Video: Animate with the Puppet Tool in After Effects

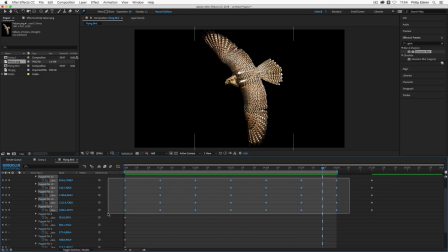8:16 Now, again, I am not a biologist. I don't know exactly what a bird flying looks like, except for all the ones that I've seen throughout my life. Maybe the wings should look a little bit different, but this looks pretty good for me. I am going to add easy ease to all of these keyframes.
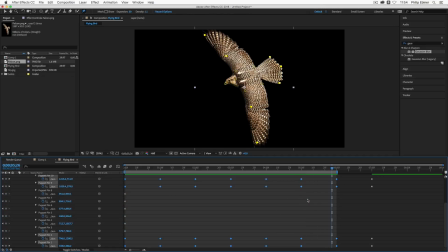8:32 So I've selected all of them. And then if I press F9 on my keyboard or just right click, choose keyframe assistant and then easy ease, that adds a little bit more flow to the motion. And you can go into the graph editor and change the speed. I have other tutorials on that so you get some more organic motion.
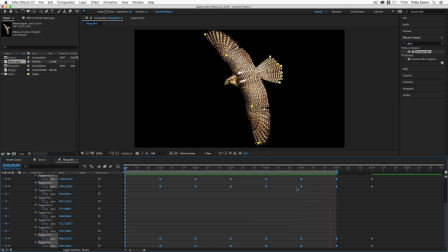8:50 But I think this looks a little bit more natural because it basically ramps the motion up and down so that it looks more like this bird is flying. Now, say in the middle of this, we want our bird to look from left to right. We can go in and say around here, we want to find this pin and move it.
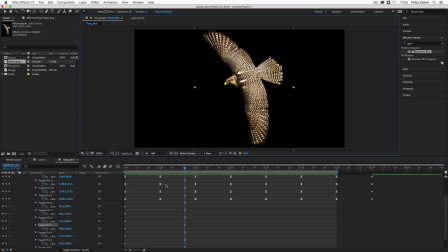9:08 So I'm going to first click this pin. I see that it's puppet pin number 5. I'm going to click over here to add a keyframe at this current time, or I could just copy and paste the keyframe from the very beginning, because from this point to this point, I don't want any movement.
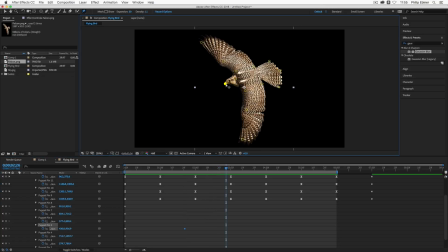9:24 But from here to say 3 seconds, we want the bird to look down. So let's just move the bird's head down just a little bit. You notice if I go too far, it starts to get warped. So that's not going to look good. So I just want to go ever so slightly down. And then at 4 seconds, he's going to still be looking down.
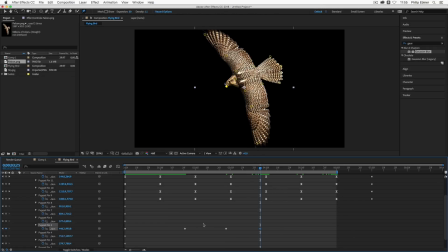9:42 So I'm going to copy and paste this last keyframe that I just set. And then he's going to move back up to around 5 seconds. So I'm going to copy this first keyframe and paste it. So now I have this bird who is going to look down, see something good to eat or whatever he's looking at while he's flying.
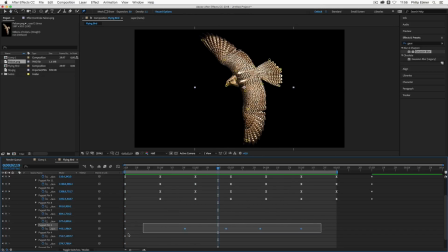10:02 And that looks pretty good. We're just going to add easy ease to all of these keyframes. So select all of them, F9 on my keyboard. So that's pretty much all you need to know about how you can add animation using the Puppet tool.
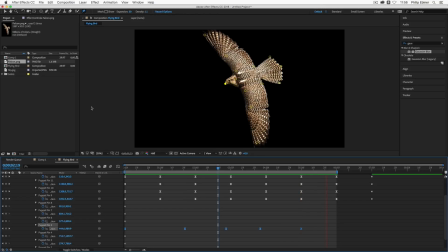10:17 There's lots more you can get into it with animating and record options and things like that. But for now, I say this is a good way to play around and just practice using this Puppet tool. Try using it on different images to see how it works.
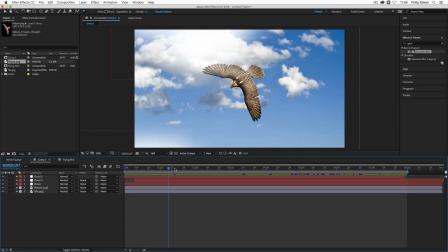10:31 Next, we're going to fill out our animation and create this sort of unique sort of flying bird look.
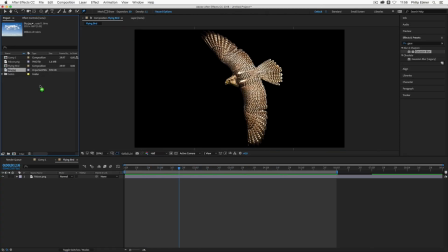10:37 And so the first thing I'm going to do is bring in our sky and drop it down beneath our falcon.
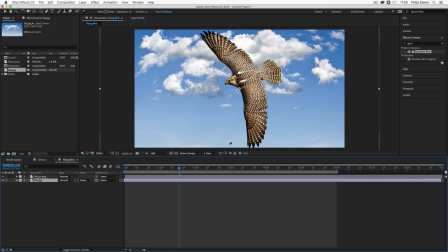10:43 And we could play around with the size and scale in a moment, but I am going to decrease the size of my falcon. And the good thing now is if I just decrease the scale of our falcon, all of the motion of the pins is still in there.
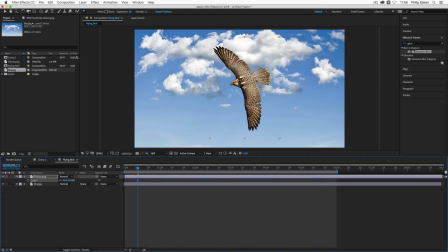10:58 So it doesn't adjust any sort of positioning or any issues with the puppet pins themselves. Next, what I'm going to do is I'm going to animate the sky. And I'm going to animate the sky so that it looks like the bird is flying through it.
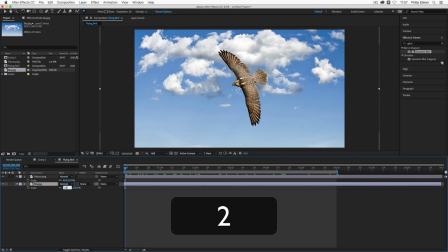11:12 So I'm going to scale up just a little bit to like 120 so that we have a little bit of more room to play with.
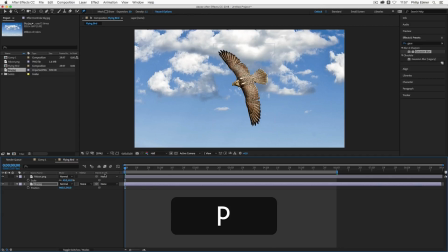11:21 And then I'm going to press P on my keyboard to bring up the position.
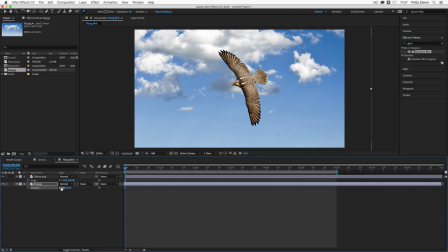11:25 And I'm going to move this basically down to the left.
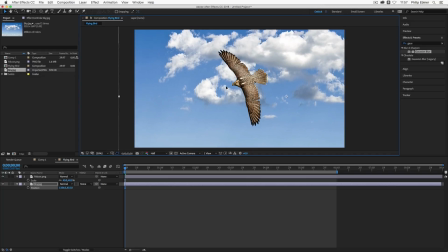11:30 And so if I take my selection tool, I can show you. I'm going to animate this way so that it looks like the bird is flying from left to right.
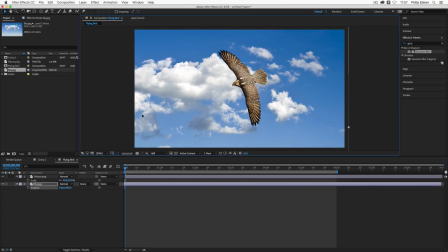11:39 So I'm going to move the image right about there, set a keyframe at the very beginning,
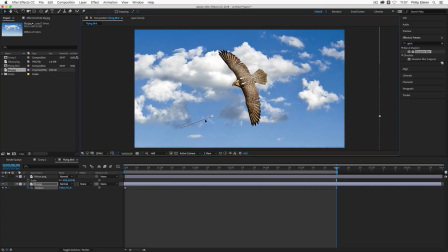11:45 and then at 6 seconds, I'm going to move the image up like this.
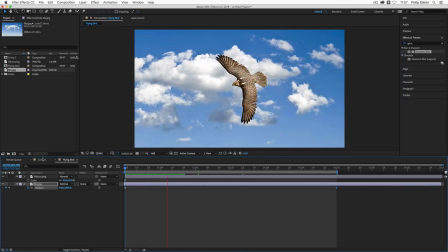11:49 So now if I play through this, it looks like the bird's flying through the air.
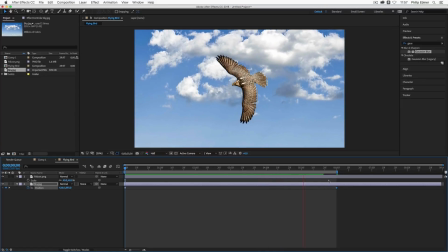11:55 Now, if this is going too fast or slow, you might want to increase or decrease the speed or the distance between these keyframes or the position itself to make it look a little bit more natural.
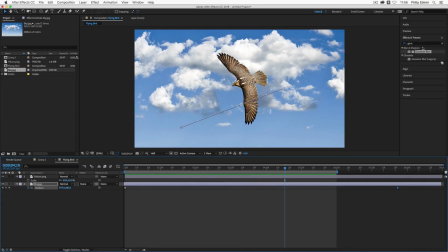12:05 I'm also going to add the Gaussian blur effect. So in your effects and presets, type in Gaussian, G-A-U-S-S, to see Gaussian blur, and drop that out down onto this so that we can blur out the sky in the background just a little bit.
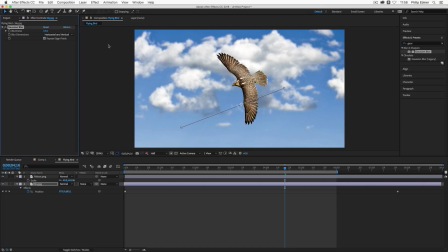12:21 Also, turn on repeat edge pixels just in case you do see the edge so that we have this sort of shallow depth of field look.
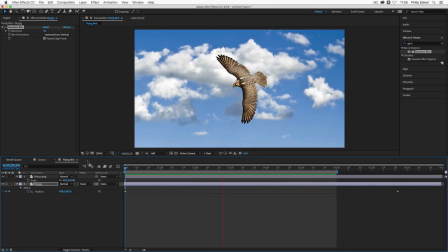12:29 And that's really what's going to make and take your animations to the next level is adding this depth. So the other way we can add depth is to add some clouds flying by in the front.
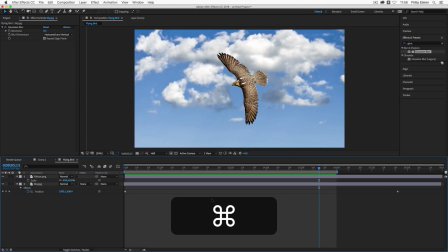12:41 So to do that, I'm going to use a new solid. So Command Y. So I'm going to call this Cloud 1.
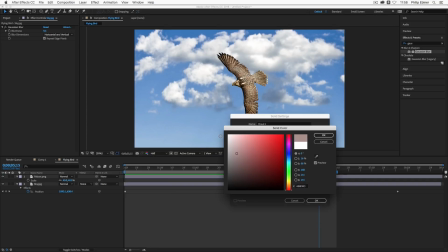12:49 So this is just a white solid, so make sure you set it to white. Click OK.
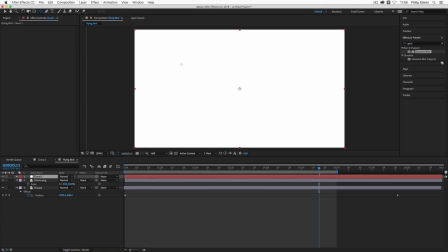12:54 Then take the ellipse tool up here, and let's just make a cloud. So something like this.
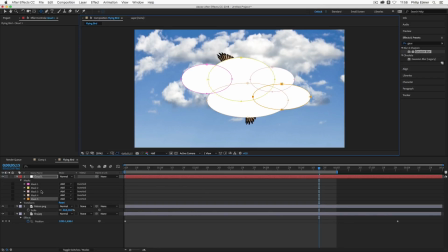12:59 Just drawing some ellipses. Something like that. Select all the masks in the cloud layer just by shift-clicking them. Press F to bring up feathering, and we're going to drag up the feathering something like this.
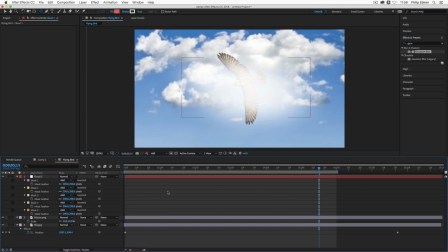13:15 For me, 298 looks good. Then we're just going to animate this cloud flying by.
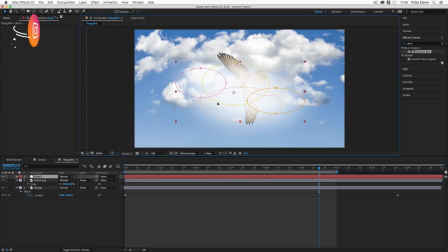13:21 So we're going to animate it with position. Whoops. I want to select this so it goes by the falcon like so.
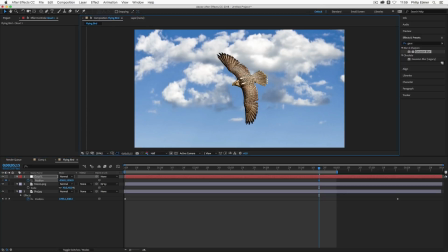13:29 Press P on my keyboard. I'm going to set a position down beneath this composition, so down in the bottom left of frame. I'm going to put this keyframe at the very beginning or somewhere around 1 second might be good.
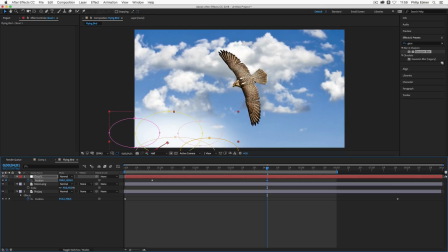13:43 Then around 4 seconds, we're going to move it up past the right corner, top right corner.
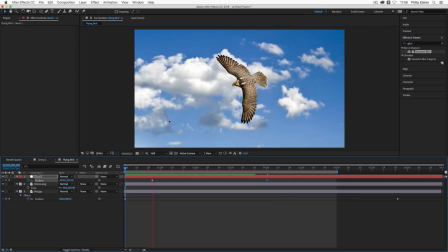13:51 So now it looks like this bird is flying through this cloud.
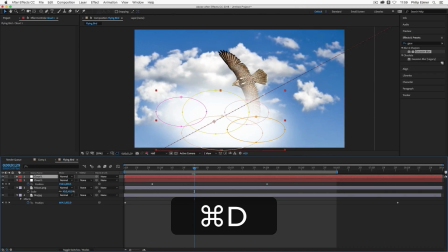13:56 Now we can quickly duplicate this. Press Command D to duplicate this layer and move it up or down with the anchor point. So we've already set the position keyframe, so we don't want to mess around with the positioning because that will adjust the animation.
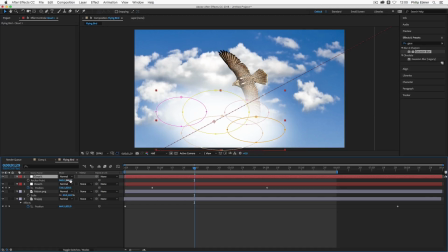14:11 But if we press A to bring up anchor point, we can actually move these clouds up or down.
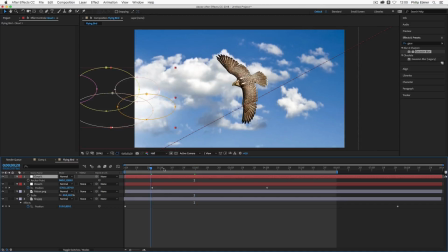14:16 And now this cloud, it flies by at the top of the screen. See how that works?
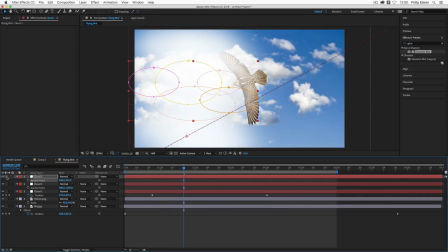14:23 And then we can duplicate one more time. Press A. Let's drag down so it flies by at sort of the bottom.
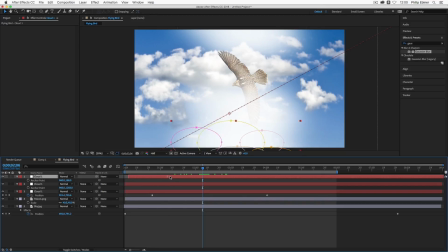14:33 And then let's also change the timing. So I'm going to drag this cloud back a little bit to the right so it appears a little later.
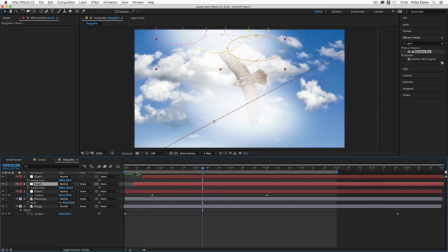14:40 Same with this top one, just a little bit later so they're kind of staggered.
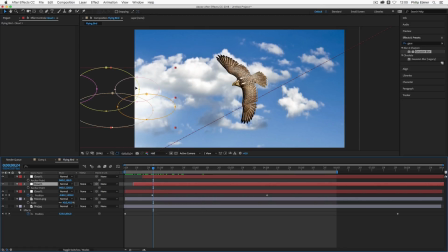14:45 Now pay attention though too, because this cloud right now is appearing right here on the left side of our frame. So I'm going to press P to bring up our position, go to that position, and then just drag it off the frame. so that it starts off the frame and then it comes onto the frame.
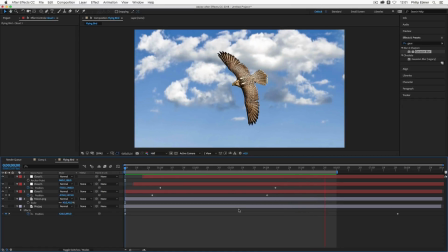15:06 So you can play around with this and have a lot of fun with this,
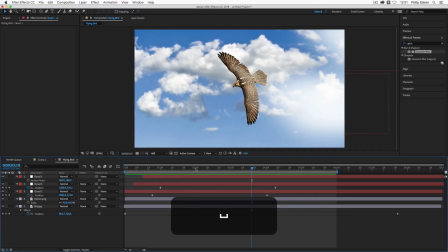15:10 but this is a quick way, and maybe you want to put one of these clouds behind, actually.
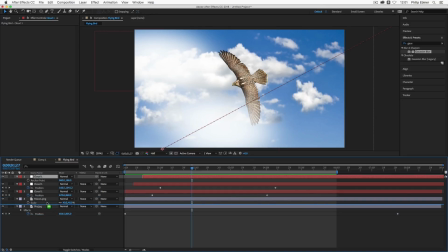15:15 Maybe this last cloud we added goes behind the falcon just to create more layers, more depth.
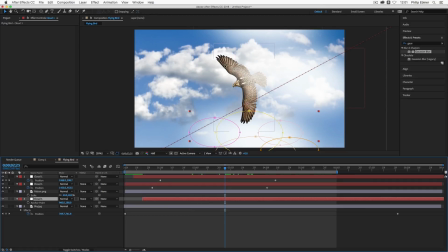15:22 See how now that cloud goes behind the wing, but in front of the background clouds? That's pretty cool too.
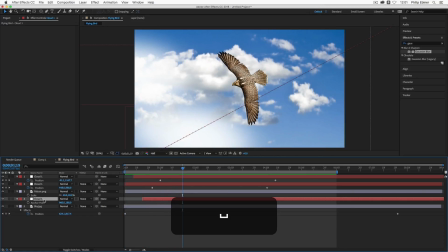15:28 The other thing you can do is add motion blur to the falcon. Now the pins and the animation might not be working fast enough to have any motion blur, but if we select our falcon layer, switch the toggle switches modes so that we have the motion blur column,
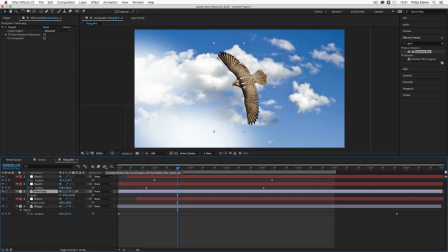15:45 which is these three dots, check that on, and then also check on the enable motion blur for all layers, so it's actually enabled for this composition.
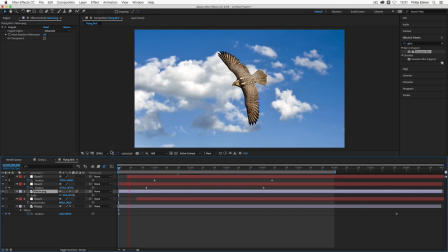15:54 You can see that if I try to play this out, it's going to not render that smoothly, so I definitely need a faster computer if I'm adding all these effects. I can decrease the resolution quality.
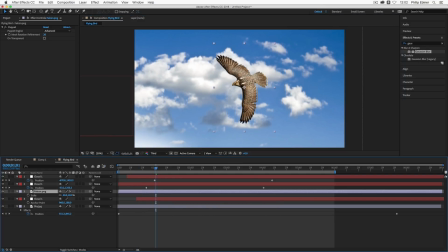16:07 That might add a little bit of motion blur to it. Might be something you want to add at the very end, right before you export. I would definitely recommend that. So this is how you can use the Puppet tool.
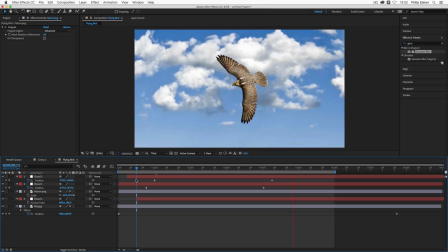16:20 I know this was a very long tutorial, but hopefully you enjoyed it.